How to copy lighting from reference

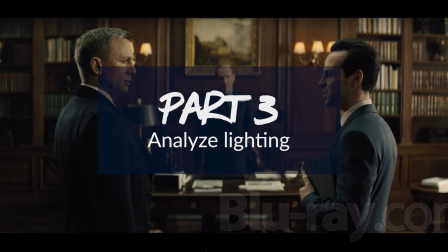2s
In this video, I'm going to show you something that I like to do just for fun,
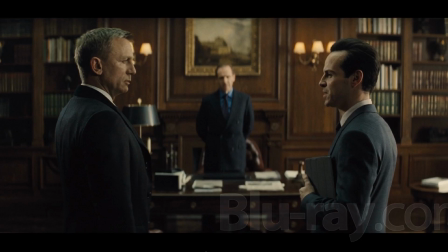5s
and that is to analyze what kind of lights you need to have to create a similar kind of an image. And I just like to do that for fun because, well, it trains my mind to see lighting better. And let's analyze two frames. This is from the latest James Bond movie, and then let's analyze another one.
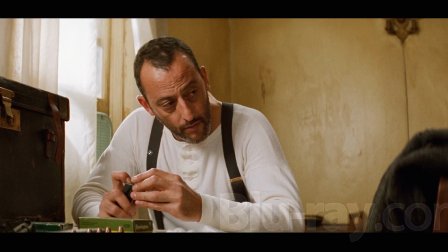23s
Let's analyze this as well. This is from the movie Leon from the 90s. So let's start with the James Bond one.
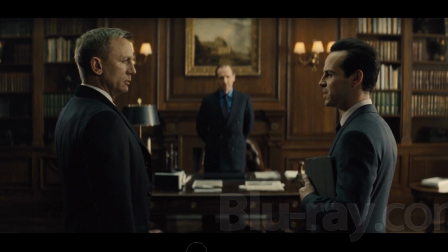30s
And when I analyze the lighting, the first thing that I do, I try to identify what is the darkest side of round objects. For example, the head of James Bond, this is the darkest part there, and this shoulder is the darkest part of, well, of the shoulder. And for example, here in this guy's head, this is the darkest part, and this is the darkest part.
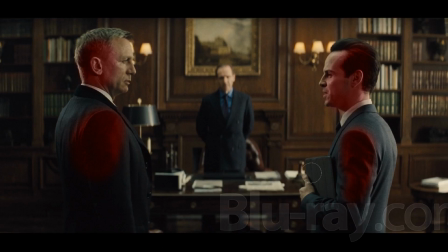51s
And the reason why I will look for the darkest part first is that it's the best way to kind of see where are the lights coming from. What is the direction of these lights? For example, because the darkest part is facing the camera, and that's actually a very common cinematic lighting technique.
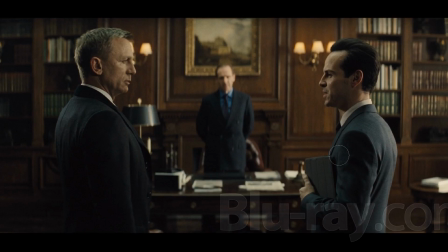69s
The darkest part is facing the camera, so there is the least amount of light is coming from the direction of the camera. And most of the lights are actually coming from behind the subjects, creating this kind of a rim light that really separates them from the background.
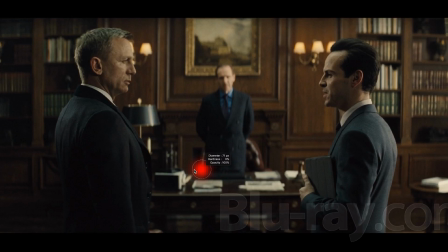87s
And this is actually rather common to have this kind of lighting, and it's called upstage lighting. So if we, let me just draw this. So if this James Bond would be, this is the same situation looking from up. So he's the head of James Bond and shoulders of James Bond.
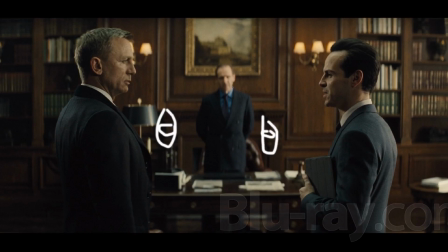104s
And there's this other guy here, and then this guy in the background would be somewhere here. So in this case, most of the lights, and by the way, the camera is here. This is my beautiful cinema camera. Anyway, so you get the idea. So to get this kind of lighting,
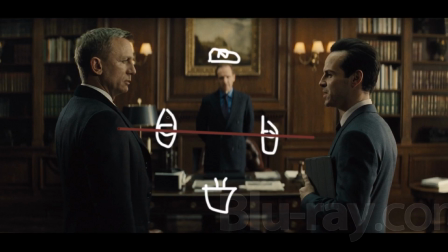123s
you have to have your lights placed on kind of further from the camera than the subject. So the lights would be placed on this side of this imaginary line between the subjects.
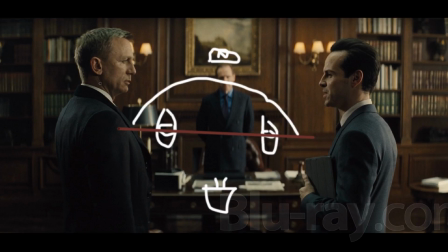137s
And this will give a very cinematic image, creating this rim light and leaving this kind of the side facing the camera rather dark. And this will give you a lot of depth and dimensionality. Okay. And this is something you can easily, this is kind of like a rule of thumb.
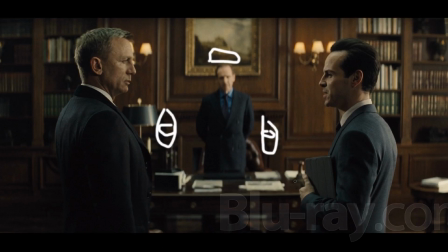155s
If you want to make something cinematic, place the main light further from the camera than the subject. Anyway, so let's start to analyze how many lights you need to have, to create this kind of a similar kind of lighting.
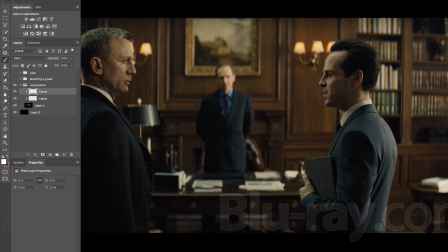168s
Well, first of all, let's look at the lighting. First we looked at the dark parts, now let's look at the lighting.
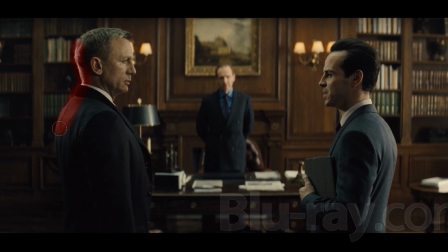176s
And you can see that there's this rim light here. Here's a lighting to his head. Here's lighting to his face. Here's lighting to his face. But there's like a lack of light underneath their chin.
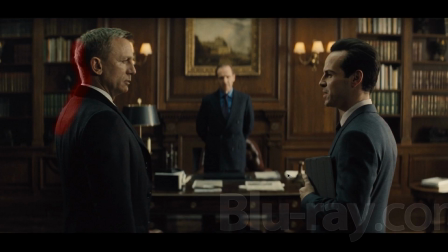189s
And here's lighting here as well. So let's start kind of counting how many lights do we need to create the same kind of lighting. Anyway, sorry, I'm a bit random. So let's make the brush smaller.
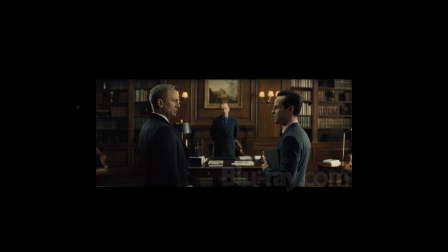204s
And let's have a bit of space here. So to get this rim light here, we need to have some kind of light here to give it light. And because the light seems to be falling onto his back of his kind of head, it cannot be really high.
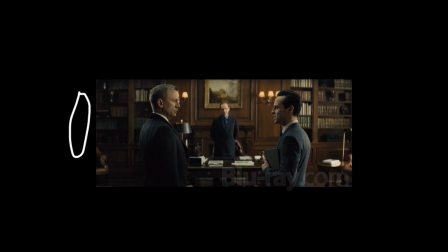219s
And when it's low, it means that here, because we have a light here and it's a bit different color. So it means that we seem to have another light somewhere here. And I think this light is falling onto James Bond's hair and then falling onto his face as well.
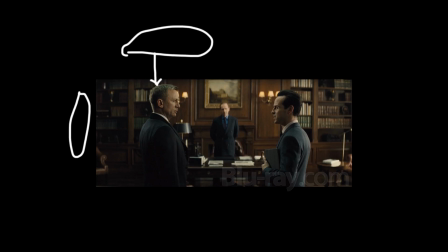237s
And it's further from the camera because this side of his face is not lit.